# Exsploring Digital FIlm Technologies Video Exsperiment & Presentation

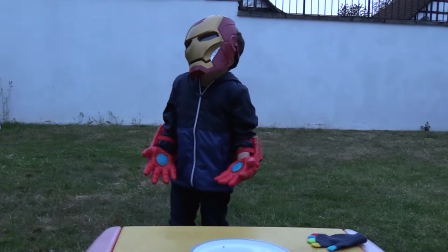To make the blast move fast, I had all their movements last no more than 3 to 4 keyframes.
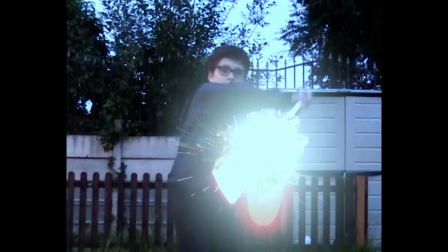For the lightsaber deflections, I created a bright white mask to place over the hit, or where the hit would take place. I added a glow as well as colour vibrance and a Gaussian blur to this effect. Behind this layer, I added sparks as well as a shockwave smoke effect,
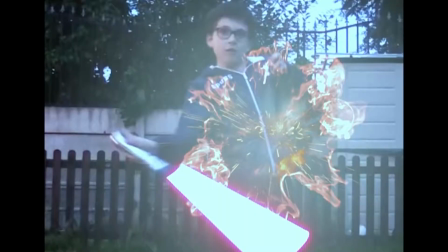which for the smoke effect I used colour vibrance to give it a fiery look. To create the sound effect of the hit on the mask,
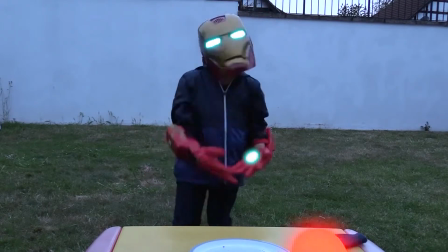I layered the sound of the beam with an electronic hit sound on top of a metal tin being banged.
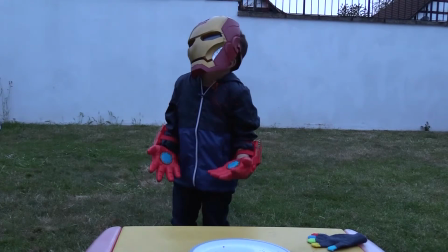To make the hit look more realistic and more impactful,
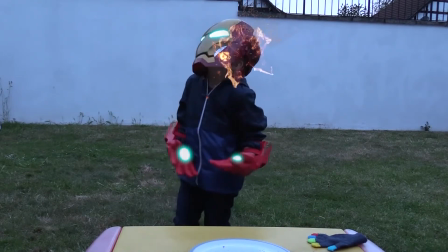I added in sparks as well as a recoloured shockwave smoke effect to give the hit a stronger, more explosive look. For the hit, I turned on the opacity of the eyes and hands for the Iron Man compositions to make it look as if the armour is broken and is powering down.
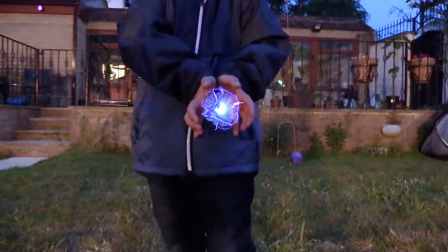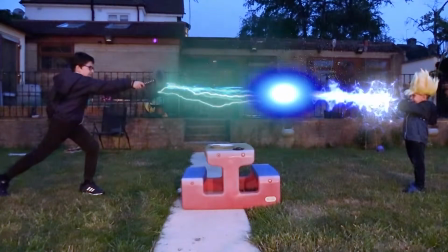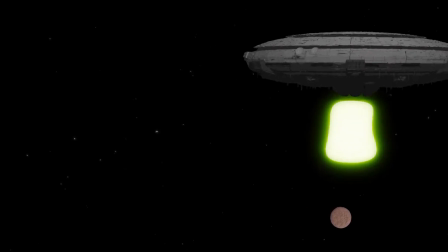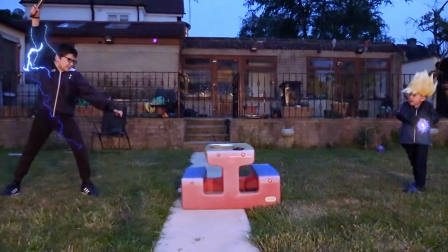For the final beam, I used multiple stock footage files that I found online from a variety of sites.
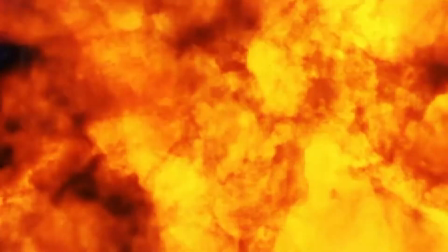I then layered them over each other and used hue and saturation and colour vibrance to help blend them together.
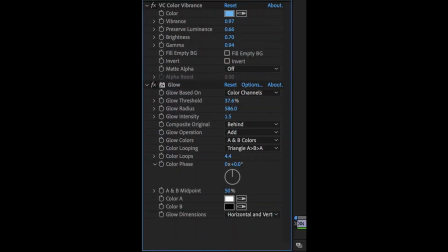To create a beam and laser like effect, I also added a glow. Now I move on to the second part of my experiment, where I began to test whether or not I can make day footage look as if it was shot at night.
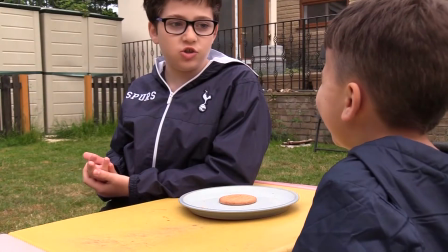I challenge you to a duel.
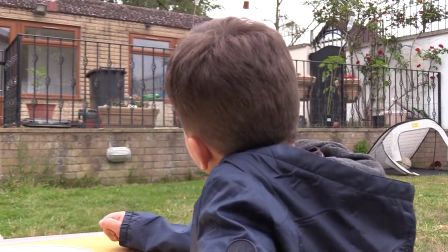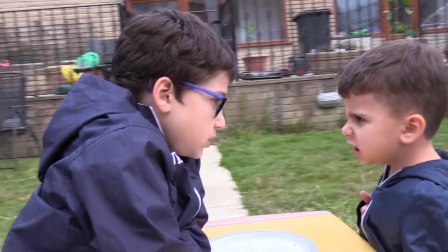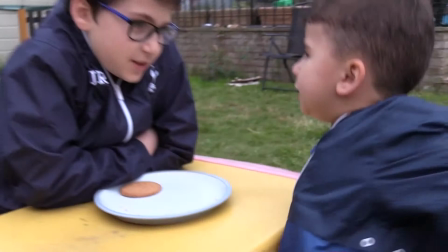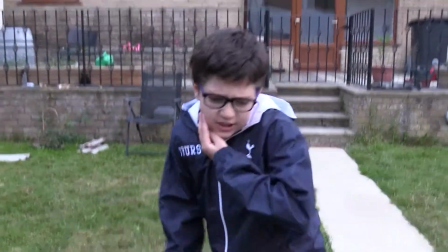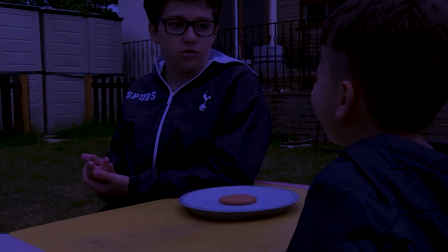I challenge you to a duel.
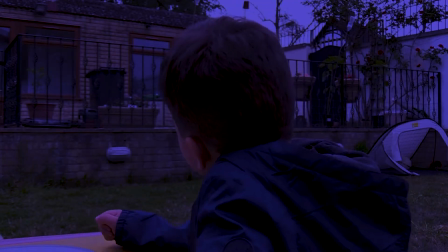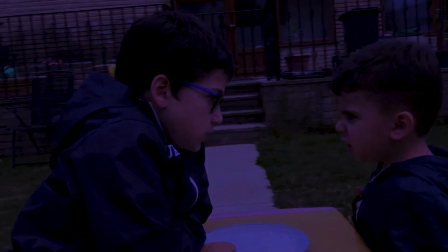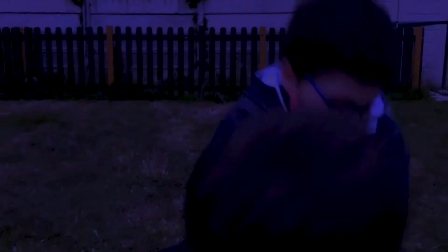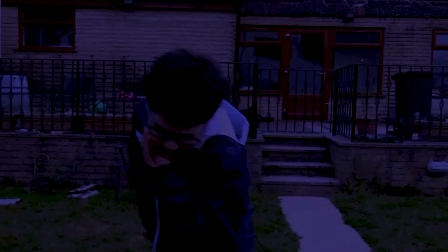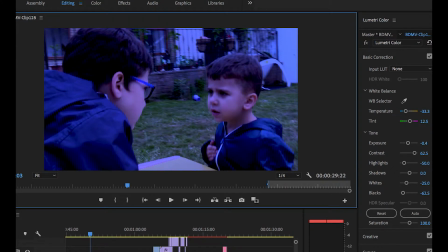So to do this, I used the lumetri color effect in Premiere Pro. I made the temperature colder and added a lot of purple tint to the scene. I then decreased the exposure, highlights, whites and blacks, but then increased the contrast.
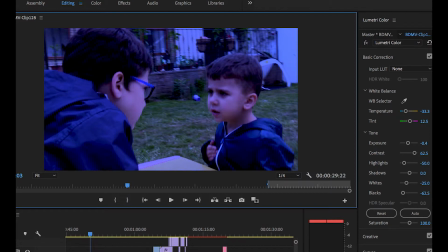In order to make the effect darker, I had to apply the lumetri color effect twice. These settings then could be adjusted to whatever I desired and however dark I wanted the scene to look.
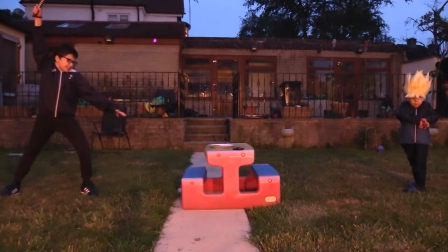Turning the shots from day to night was actually rather easy compared to turning the shots from night to day. There were many more problems that I found, the first being the footage was almost 3 times as grainy,
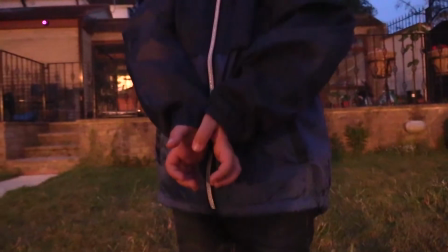and as soon as you brought the image to light, the graininess of the image became more obvious.
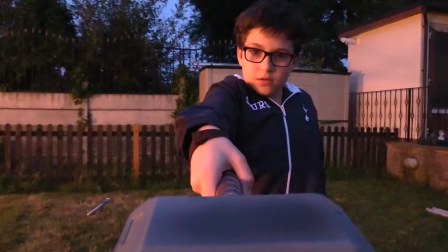However, by increasing the temperature and adding a green tint, I was able to make the scene look a lot lighter and an earlier part of the day.
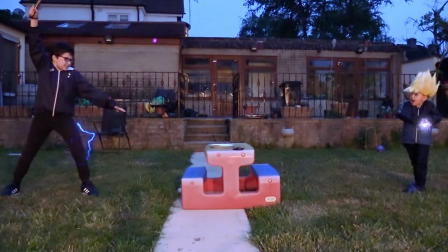However, I couldn't make it look bright and early day as it caused many problems with the sky,
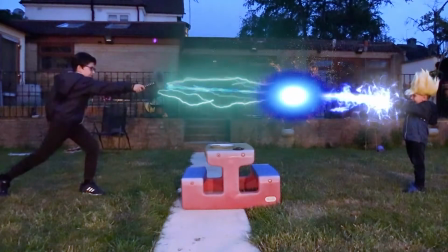the whites on the wall and the skin tones, making one of them look odd or as if it was out of place during the scene.
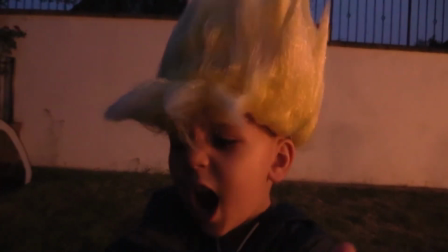I honestly see no benefits to ever shooting footage at night and turning it to day, as it causes more problems than it solves.